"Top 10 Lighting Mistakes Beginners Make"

So say you are on a shoot and you're shooting at night outdoors.
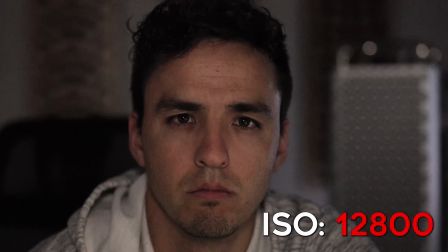(8:22)
Say your camera can't go any brighter, you're gonna get so much noise in your image with boosting your ISO, and you're like, this just looks terrible.
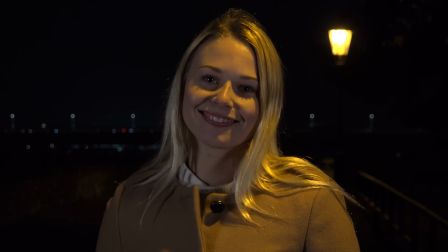(8:28)
Something to consider could be moving your subject to a different area with natural light, whether it be street lights or urban lights like city lights. So that way you're getting more exposure naturally, thus making your scene brighter. That way you don't need to bring up the ISO so high.
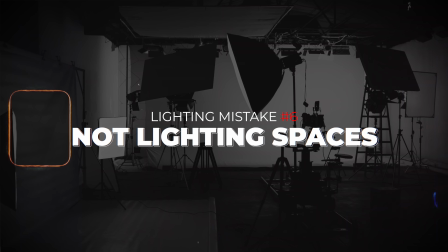(8:42)
Now, on this topic of not having enough light, a common rookie mistake is to only light your subject and not the rest of your frame.
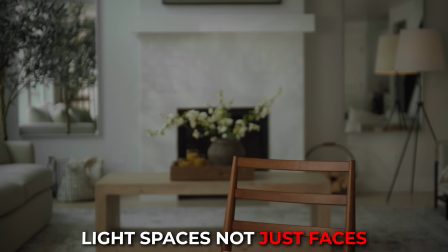(8:48)
Or as Brady teaches in the course, light spaces, not just faces.
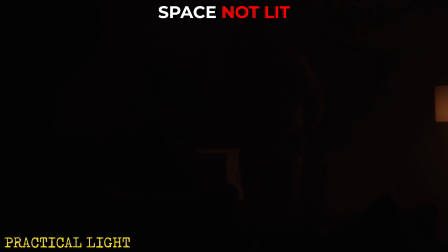(8:53)
A telltale sign of an amateur film is when the only thing that's well lit in your frame is your subject and the rest of the frame is lifeless, or worse yet, completely black.
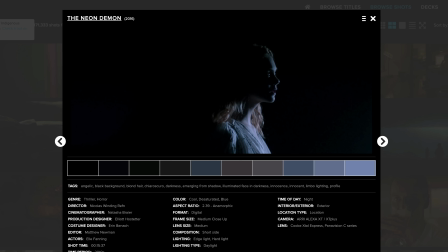(9:02)
Now, obviously there's a time and place for certain moods that you may want the rest of your frame black and just being able to see only the face,
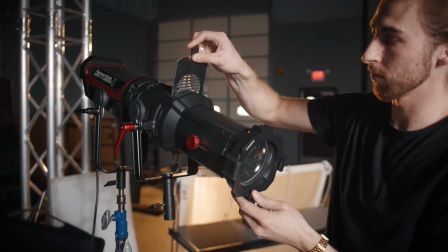(9:09)
but most of the time you're going to want to give some life and dimension to your entire space, not just the face.
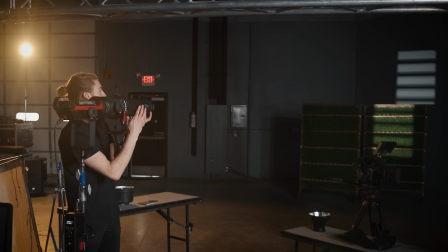(9:14)
Next time you watch a Hollywood movie, pay attention to how they light the background. They will still leave little pockets of dark shadows,
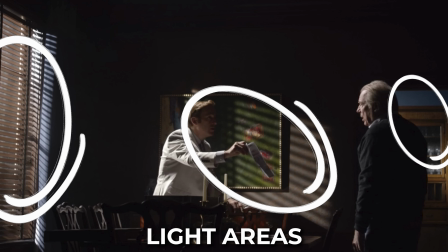(9:21)
but they will also add little pools of light through practical lights or exaggerated window light to give the scene more texture and contrast.
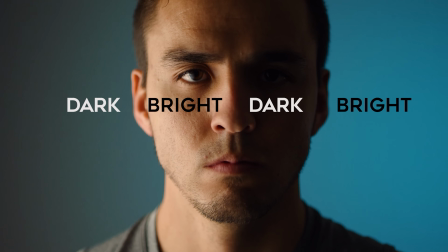(9:29)
When you have the dynamics of both bright and dark parts of your frame,
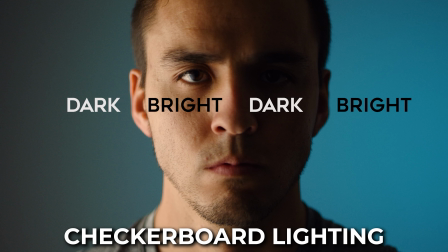(9:33)
this is often referred to as checkerboard lighting. So next time you're lighting a shot, if your background feels flat and lifeless and all the same exposure, consider adding a pocket of light or two to give the frame more dimension and contrast. And again, there's no right or wrong way to do this, just do what feels best for the mood you're trying to create.
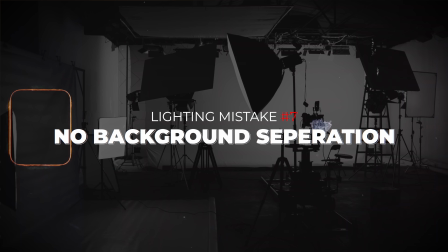(9:51)
So the next topic definitely does bleed in with lighting faces and spaces, and that topic is creating separation between your subject and your background.
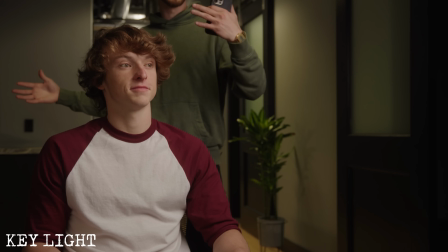(9:59)
Now, oftentimes it's very easy to have your subject in a scene and they kind of just like blend into the background,
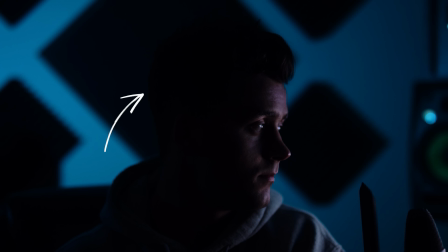(10:05)
especially if there's light colors, like a tan on a tan or a dark color on a dark color in the background.
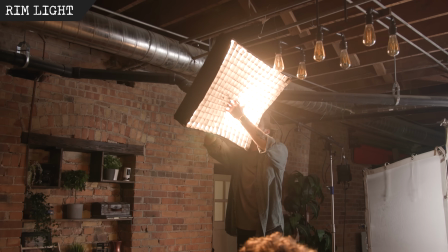(10:10)
So to draw the viewer's attention towards your subject, you can do things like adding, say,
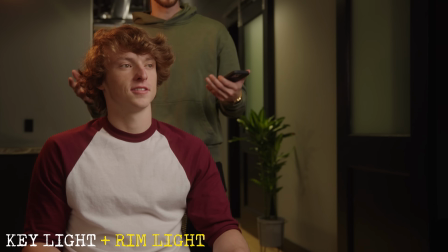(10:15)
a rim light or an edge light to your subject, which really tells the viewer there's a hard line separating them between the background. And you can even see it on me. I've got this edge light acting as a hair light kind of on my shoulder and my arm. You can actually see the light in the frame separating me from the background here.
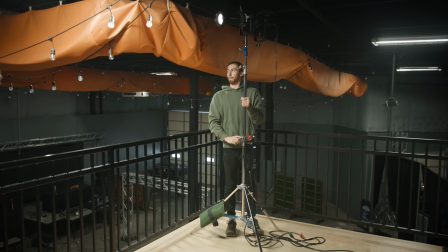(10:30)
But also another method, rather than just using this as an edge light, is you can create pools of light behind your subject and outline them,
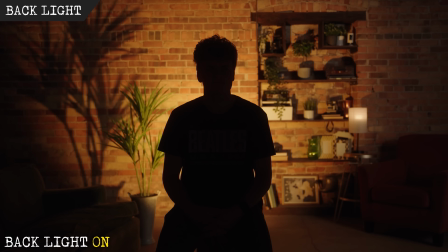(10:37)
whether it be a silhouette with light on the background and your subject not really lit, or just a contrasting pool of light as well behind them.
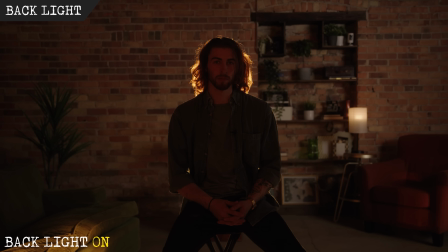(10:44)
It all comes back down to the creative choice of, do you want your subject to fall into the background and kind of fall into the shadow, or do you want them to be more predominantly in the frame, in the viewer's attention?
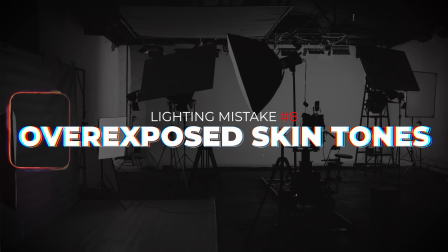(10:54)
Now, with all of this light that you're going to be throwing around to create more depth and dimension in your image, a common mistake rookies make is overexposing the skin tones.
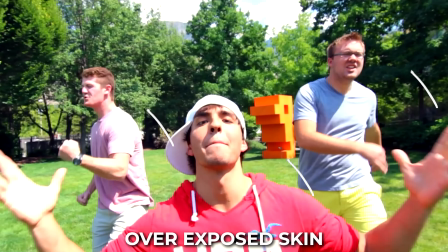(11:02)
Now, the first step to avoid overexposing skin would be to know what exposure skin tones should be sitting at. Now, there's no one straightforward answer to this.
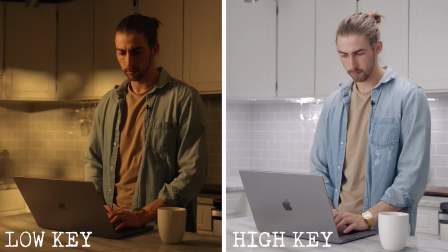(11:10)
It depends on the color of the skin, also depends on the mood of your scene, whether you're doing high key or low key lighting, whether it's a horror or a light and airy feel. But generally, you want the key lit part of your face to sit between about 40 IRE and 75 IRE. IRE being the measurement unit used from 0 to 100 to show the brightness of your image on a waveform,
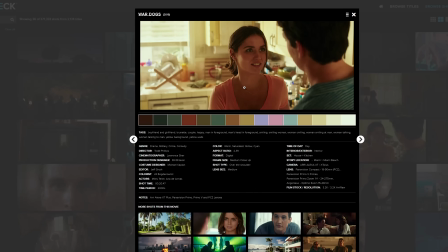(11:32)
and using the website ShotDeck to pull frames from Hollywood movies, and a tool called Classic Color Meter,
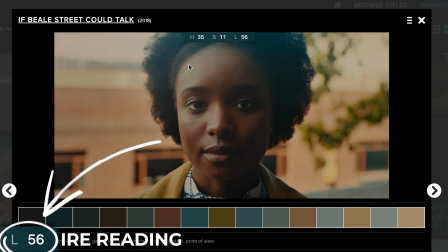(11:38)
the brightest IRE I could find for a key-lit part of the face in a popular film was around 75 IRE.
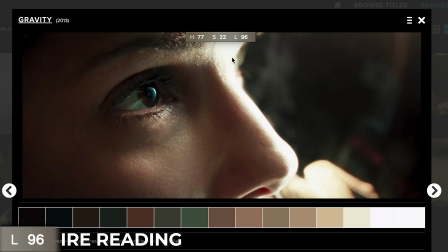(11:46)
There were some shots that had really bright backlights or rim lights that were being backlit by the sun, for example, that were meant to give a dreamy, light and airy feel that would get up in the 90s,
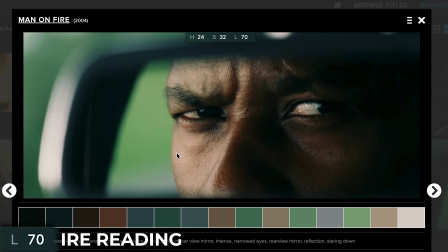(11:56)
but otherwise, most skin was in the 60s or 70s for the key-lit part of the face for lighter or brighter scenes,
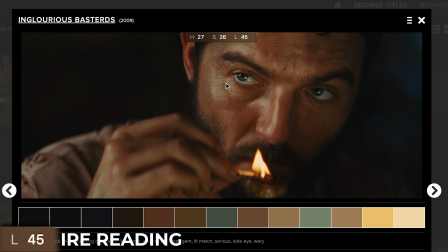(12:03)
and in the 50s and 40s for dimmer scenes or darker skin.
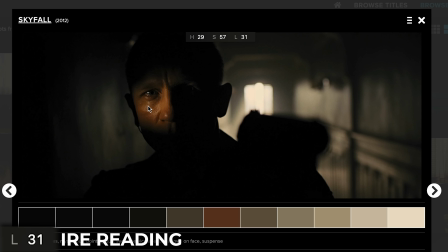(12:06)
The lowest key light exposure I could find was at 36 IRE for a very dramatic shot of Daniel Craig in Skyfall. So again, somewhere between about 40 and 75 IRE is where you want to shoot for. As for the darker part of the skin, it just depends on how much fill light you want to add, but in the stills that I pulled, some of them got as low as 1 IRE.